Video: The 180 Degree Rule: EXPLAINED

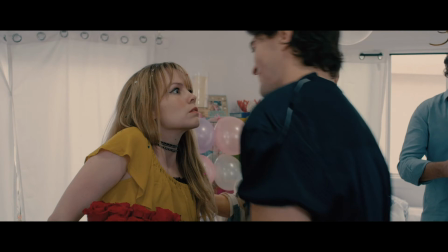3:56 For instance, in a long Steadicam shot where the camera or the talent are moving throughout the scene, if the camera doesn't cut away,
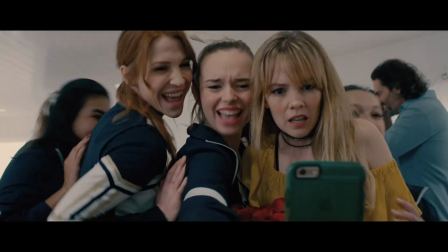4:04 then spatial relationships are always being maintained, and it's not actually technically breaking the rule or being disorienting in any way.
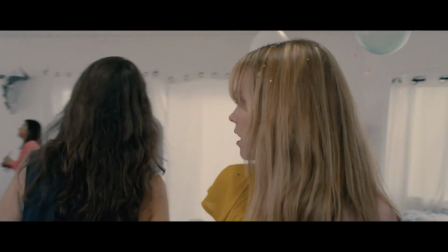4:12 Likewise, it's sometimes okay to break the rule if you've already established the clear spatial relationships between everything,
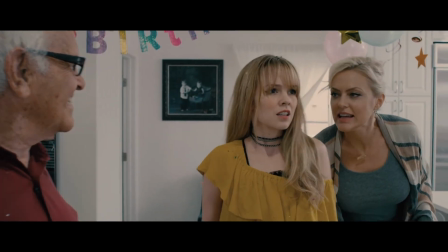4:18 where everybody is, say, in a clear wide shot. As long as none of the characters move away from their positions that they were in the wide shot,
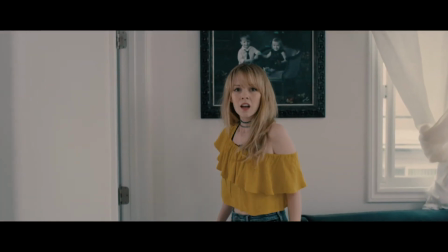4:27 then it's pretty easy to break the rule and not disorient the audience. Finally, this rule can also be broken to purposefully disorient the viewer if that's what your intention is.
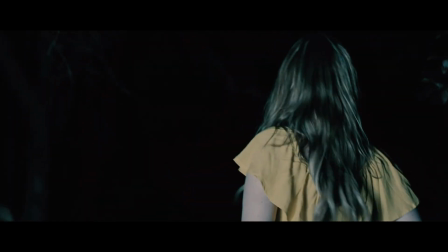4:38 But until you know how to follow the rule, you can't really effectively break it on purpose.
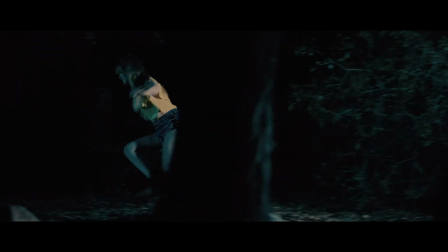4:43 So, I hope this video helped shed some light on this concept. If you have any questions, be sure to leave them in the comments below, and I'll respond to as many as I can.
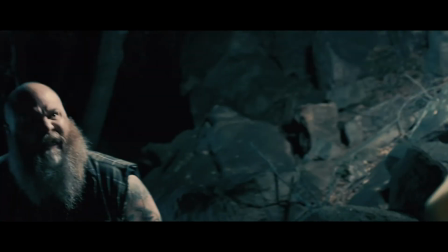4:50 Thank you guys for watching, and we will catch you guys in the next one.